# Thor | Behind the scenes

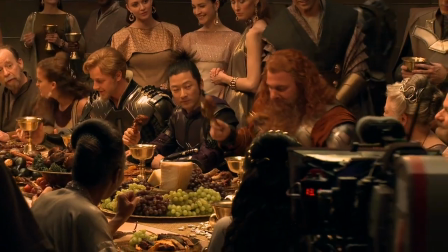[4:09]
And we have actors, we have faces, we have human proportions, and the biggest challenge of this is how to make them look like real people, albeit gods, but they're real in terms of not people wearing silly clothes.
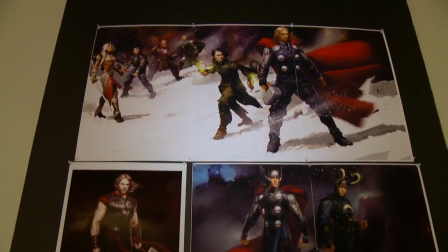[4:20]
We're trying to hint at things that are technological and really advanced, but we can't really show them in a way that would make it feel like it was from our world.
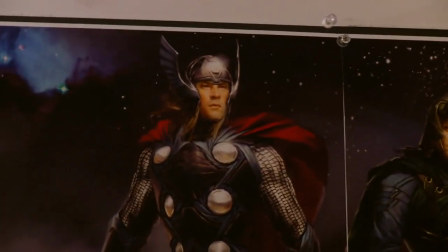[4:27]
So it becomes a challenge, and I think that a lot of the stuff that we try to do is just make it a really amazing looking costume. Here are a couple of Thor images that you can see that were done very early on. You can see a lot of the Norse designs that's in it.
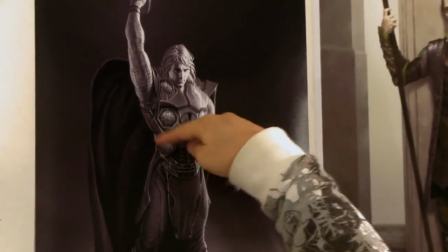[4:40]
This is the actual Norse symbol that I took apart, just abstracted into his armor.
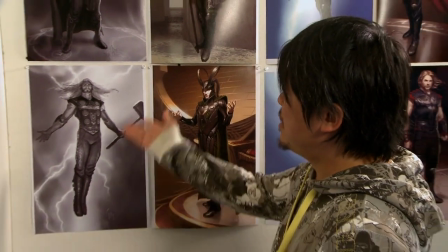[4:45]
And then this was the attempt at trying to modernize him.
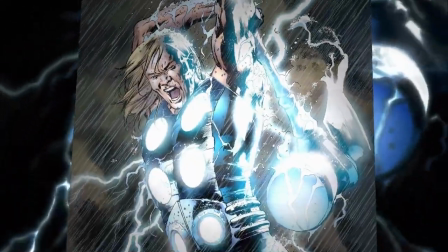[4:48]
It was based off of kind of the ultimate design of Thor, but smashed in with a modern take of some Norse designs. One of the things that we were trying to do was play a lot with fabric weaving in and out with metal, just to kind of give a different feel of Asgard.
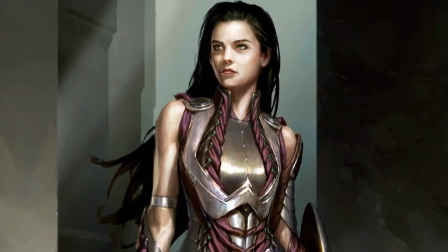[5:05]
It's a different culture, a different place, so it's not something that we usually see today, what we wear.
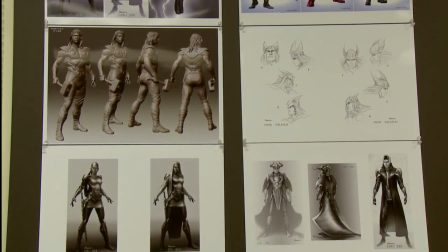[5:10]
I think the most challenging thing was trying to come up with all these characters that had to fit into Asgard.
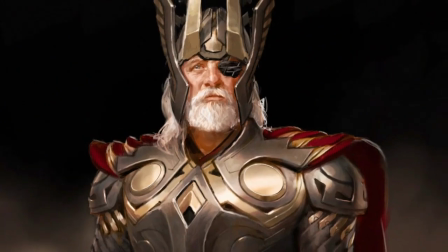[5:18]
You're trying to figure out, did they live here? Were they part of this culture? How much influence did they have from outside? And trying to get that balance, it was a challenging part, but it was also what was fun about the project. One of the things that I enjoy doing working on these projects is being sort of a middle ground between what the
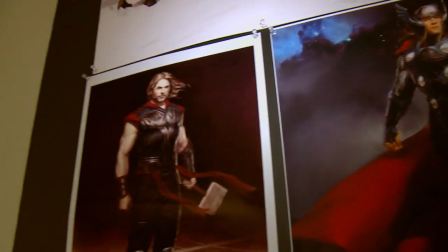[5:32]
comics is and trying to take it into an illustrated realm that adds a little bit more reality to it, and then having the costume designer have that as a basis for them to work from to actually bring it into reality.
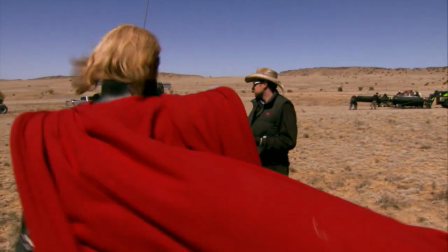[5:44]
The cape is particularly demanding because it needs to look magical.
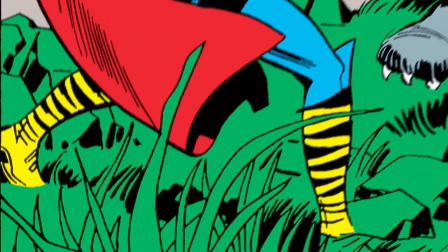[5:49]
In the comic books, Kirby uses it as a great graphic device for movement and tension and drama.
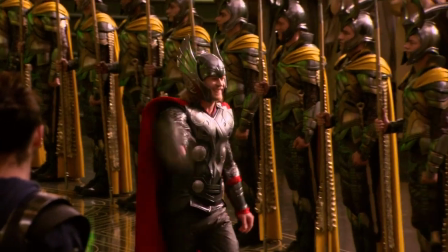[5:55]
So we needed to have a cape that could have that amount of expression, but also frame Chris's shape and proportion when he's not moving,
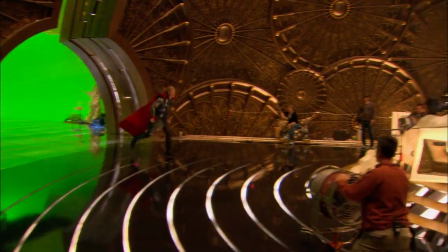[6:02]
and then billow and move, fly with him when he's fighting.
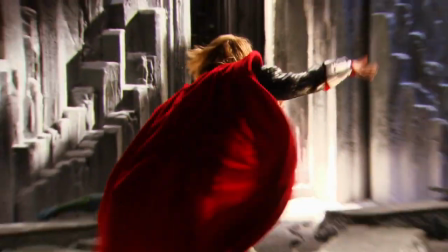[6:09]
The physicality and the movement is a huge component of these costumes.
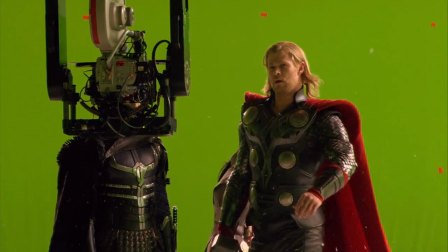[6:12]
You can draw fabric till the end of the earth, but we wanted a cape that was going to behave so that it wasn't done in post-production.
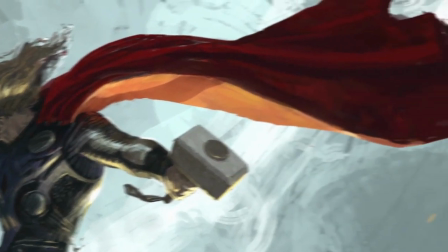[6:18]
And we evolved the cape in the workroom, and that fed in with the way the artists were drawing, and we ended up with a cape that does do everything we wanted.
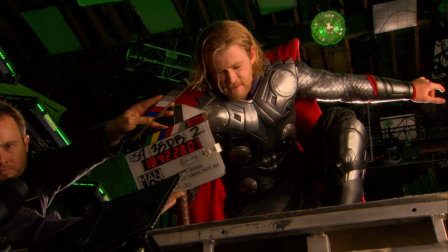[6:25]
It's not done in post-production. Whether you believe in Thor's personal charisma, his character journey, you've got to give him an intention. It can't just be sort of swash and buckle. It can't be off for Asgard. It can't be a sort of empty hurrah.
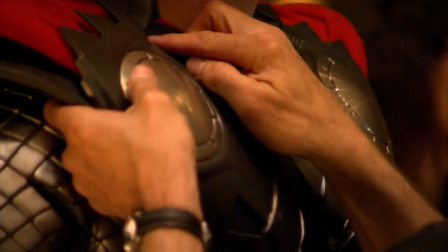[6:39]
This applies to cape. This applies to helmet. It applies to discs. You have to ask why.
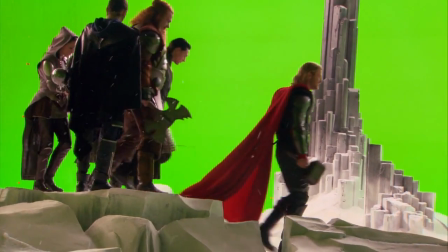[6:45]
Okay, so why does he need the cape? Can it tell us a story about his position? Does it help him move better or worse?
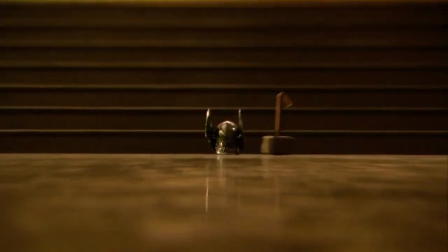[6:50]
Does it give a visual signal to other characters? The helmet, or what's it used for? Is it ceremonial? Is it aggressive? Always find a why. And so Alex Byrne was great at doing that. I have to say we have a great team of actors because the clothes are not easy.
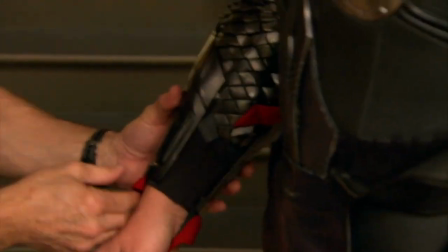[7:03]
They do not take 5 minutes to put on. It's about an hour in the costume. It's just layers and bits and pieces.
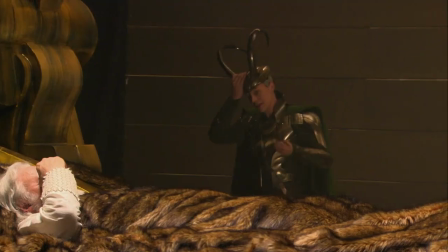[7:09]
And the first couple of weeks, we were pouring sweat and dying in these things. Then they came up with these cooling vests, which I think the race car drivers wear, which basically a little vest with pipes that run cold water through and can cool you down.
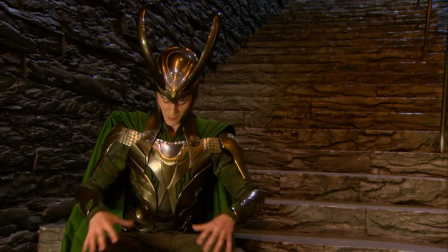[7:20]
I haven't quite counted how many pieces it takes to get this thing on, but it's an incredible, incredible piece of work.
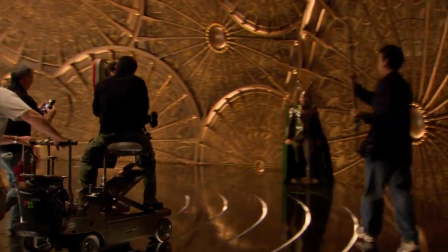[7:25]
I mean, it makes you stand up straight. You know, there's no sitting around in jeans and a t-shirt ordering a Frappuccino in this costume.
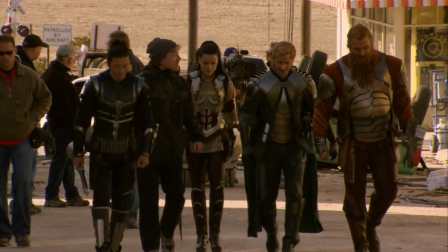[7:30]
The costumes that we wear are quite hard, so when we walk, we don't slouch. We stand up because we physically cannot bend over.
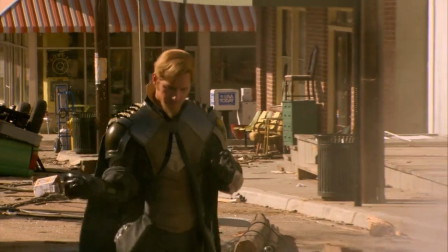[7:37]
So that helps. It helps you carry that strength, that posture that a superhero would carry.
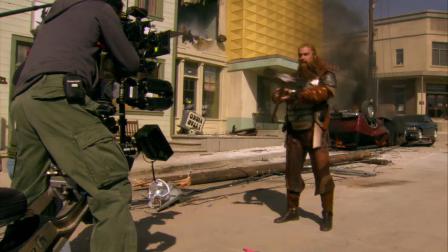[7:46]
It kind of shifts your center of gravity, so the whole physicality of the character, you know, it's quite a costume. It's the sexiest suit of armor out there, actually. I say that now, but I wouldn't tell that in front of the others because they get upset, but they can clearly see.
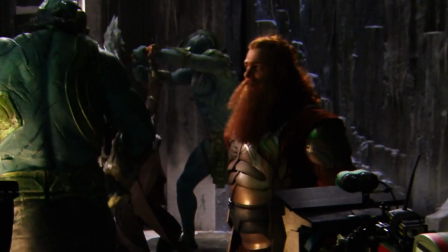[8:00]
You may be taller, but I'm wider. Helmets. Helmets were the big issue. I've done helmets before, but not on this scale.
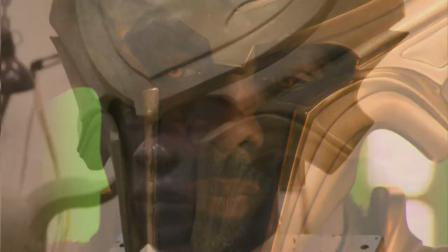[8:11]
And that was great because we had digital forms of the actors so that we could sculpt on those,
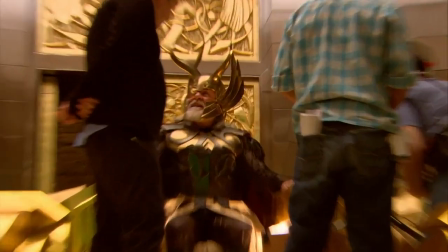[8:16]
because a helmet is so much about the proportion of the face, the eyes, the jawline, because they have to work in close-up.
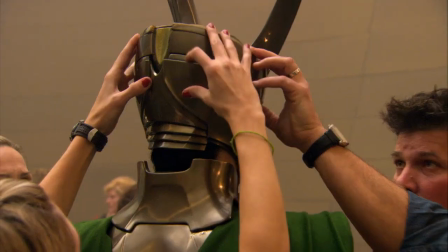[8:24]
In all my fittings way back, I kept thinking, when am I going to get the horns on? Because it's almost like the last piece of the jigsaw kind of becoming the character.
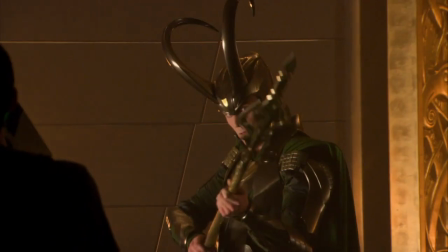[8:32]
And there's something also about the brow, like what it does here. It sort of makes you look out from underneath it, which kind of gives you the god of mischief, you know?
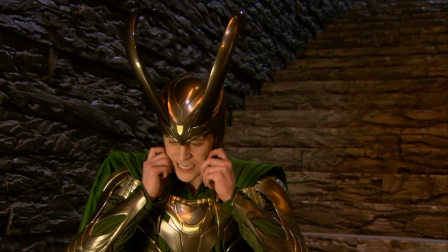[8:41]
It's good to have you back. This comes in 2 pieces. And the back, that's the back piece there.
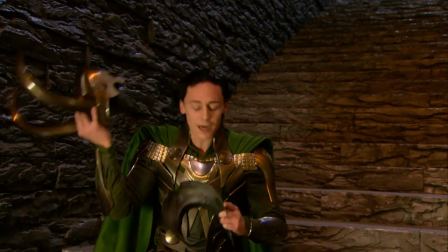[8:48]
And then this comes off, like that, and it kind of slots together like this.
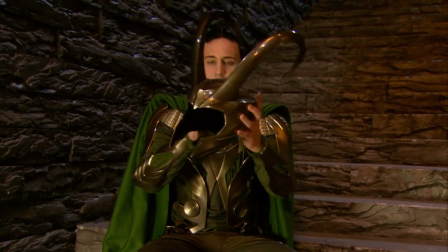[8:54]
There she is, in all her glory.
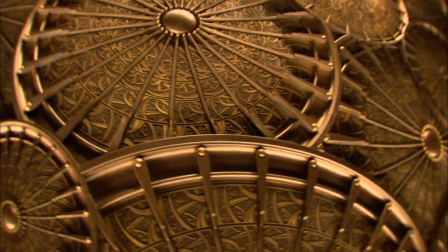[8:59]
If you look at a character like Heimdall, the fusion of the worlds that Bo created and the designs that Alex came up with are so seamless,
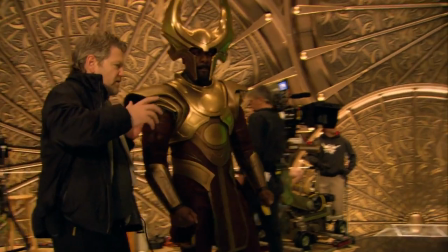[9:07]
they really feel like they were crafted by the same hand. With the head forward, it looks a little more aggressive. You can't really talk about Heimdall without talking about the Rainbow Bridge,
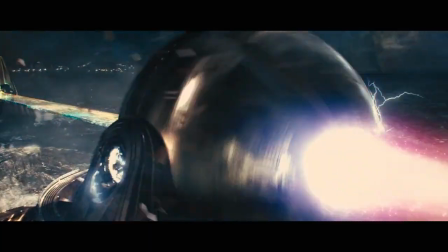[9:17]
because Heimdall's is sort of the tap for turning it on or off and for aiming it to your destination.
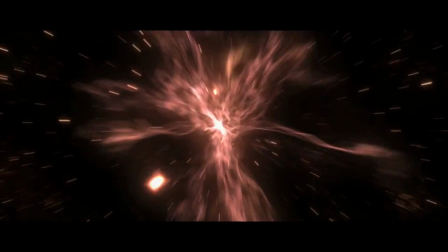[9:25]
We wanted to find a way to make space travel exciting, necessary to our story.
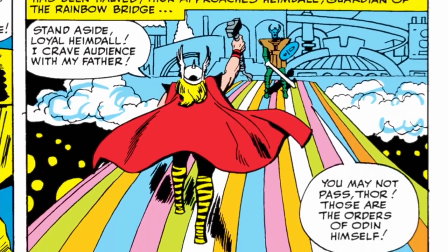[9:30]
How do you get from one place to the other? And then how do you meet that challenge of perhaps the most colorful and one of the most memorable of images in all the comics is the Rainbow Bridge,
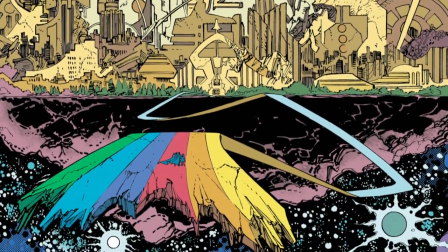[9:39]
the Bifrost, which goes like a sort of motorway or freeway all the way down from the great asteroid island in the sky that is Asgard at the top of the universe, all the way down to Earth. We needed to come up with a real bridge, we felt,
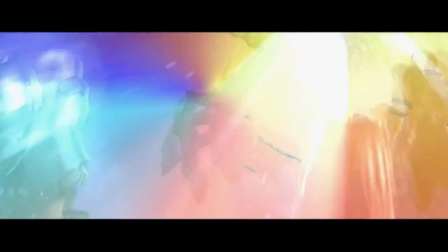[9:52]
and then we needed the image and the sort of symbolic value of a bridge to suggest how energy particulates people or beings and sends them back through. And we wanted that through light energy as well, energy that could occasionally evoke a rainbow.
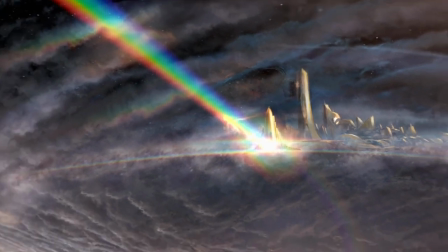[10:06]
And we found that a bridge and rainbows, though those were good, strong, individualist starting points, and then our job was to make it cool.
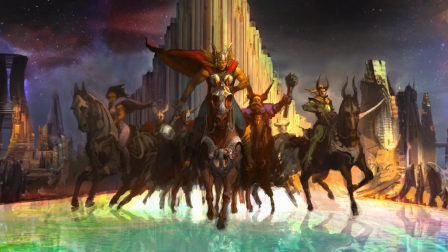[10:13]
We spent a lot of time generating various versions of what the Rainbow Bridge should look like, and we looked at it just full-on rainbow.
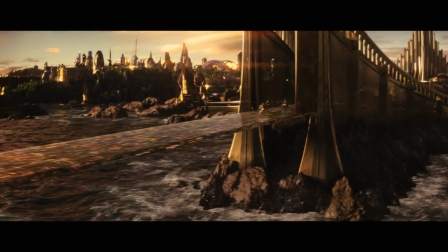[10:22]
We looked at it just moving, pulsing electron energy, and it's somewhere in there and is never really static. We've sort of locked into a look that relates to the quartz mineral.
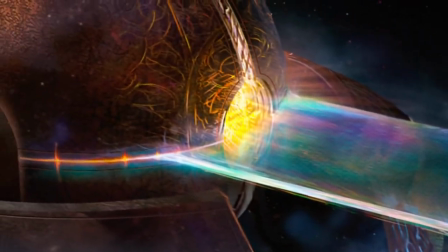[10:35]
So if the Rainbow Bridge was built with quartz, that's very much the light that would be emanating from it.
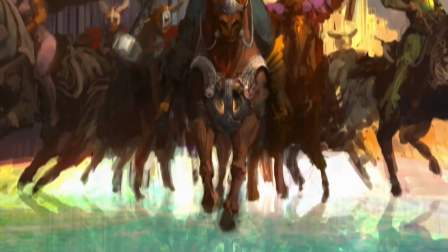[10:41]
We've also had contact points, so as the Asgardians walk on the Rainbow Bridge,
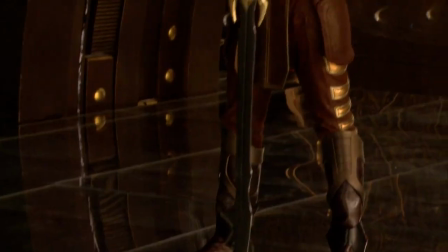[10:47]
there's contact and you feel the energy of the Rainbow Bridge, which I think is a cool effect. In movies, it's good to have a visual or a physical
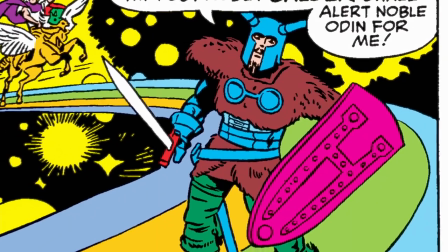[10:55]
representation of a proper environment that explains what is going on here.
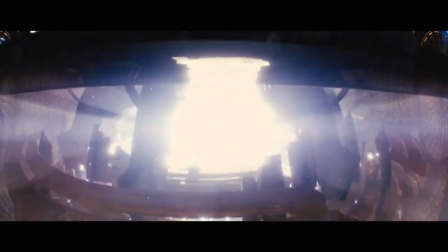[11:00]
This is the portal from Asgard to the other 9 realms. This is where the Bifrost connects with the rest of the universe.
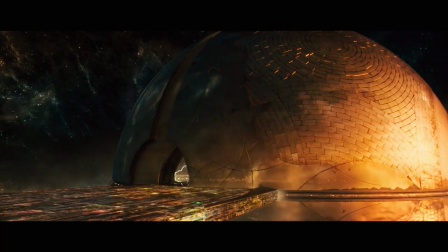[11:07]
You need the physical contraption to illustrate it. We always played with the banishment to Earth. In early drafts, it was Earth of the Viking era, and we developed that story for a while.
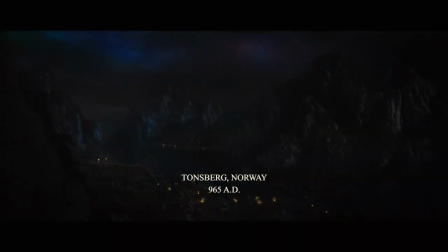[11:24]
But we started to realize the contrast between Asgard and Earth in that case. They were equally alien to the audience, and it didn't work as well.
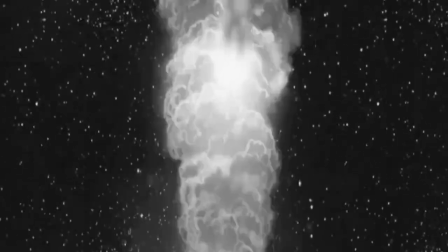[11:30]
We realized we could open up a whole other avenue by bringing it to contemporary Earth.
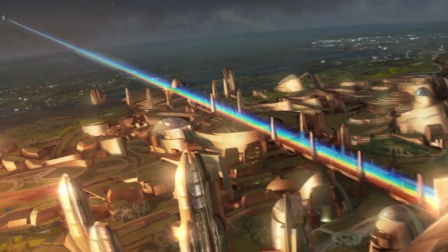[11:34]
After you've designed Asgard, Jotunheim, the Rainbow Bridge, Heimdall's, by comparison, Earth's like a holiday.
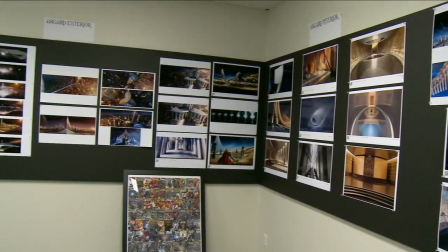[11:44]
Nevertheless, it has to fit within a cohesive universe within the film.
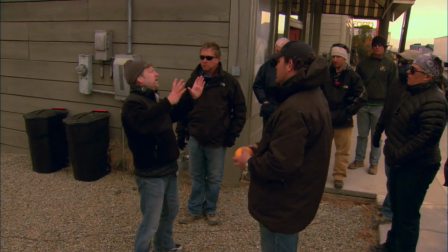[11:48]
I liked the idea of a kind of idealized small-town America, in this case a sort of small-town New Mexico,
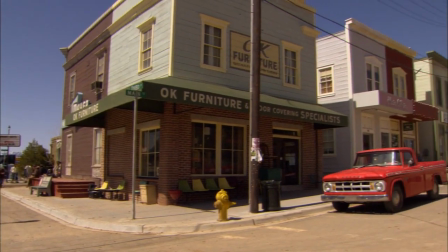[11:54]
with a sort of hopperish kind of quality to the layout of the streets and to some of the buildings,
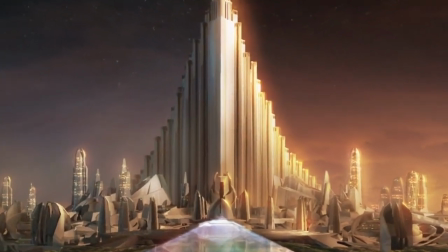[11:58]
and for those shapes to mirror and resonate some of the shapes in Asgard, because we needed both to celebrate the distinction between the worlds and the approaches,
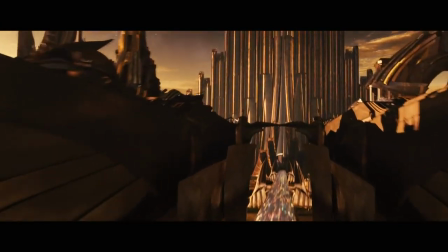[12:06]
but also to make all of these images feel as though they belonged in the same movie.
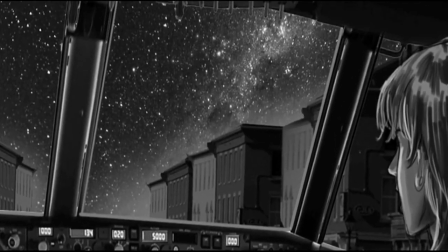[12:11]
What we decided early on was that Asgard and the 9 realms are up there, and they are causing disturbances in the sky.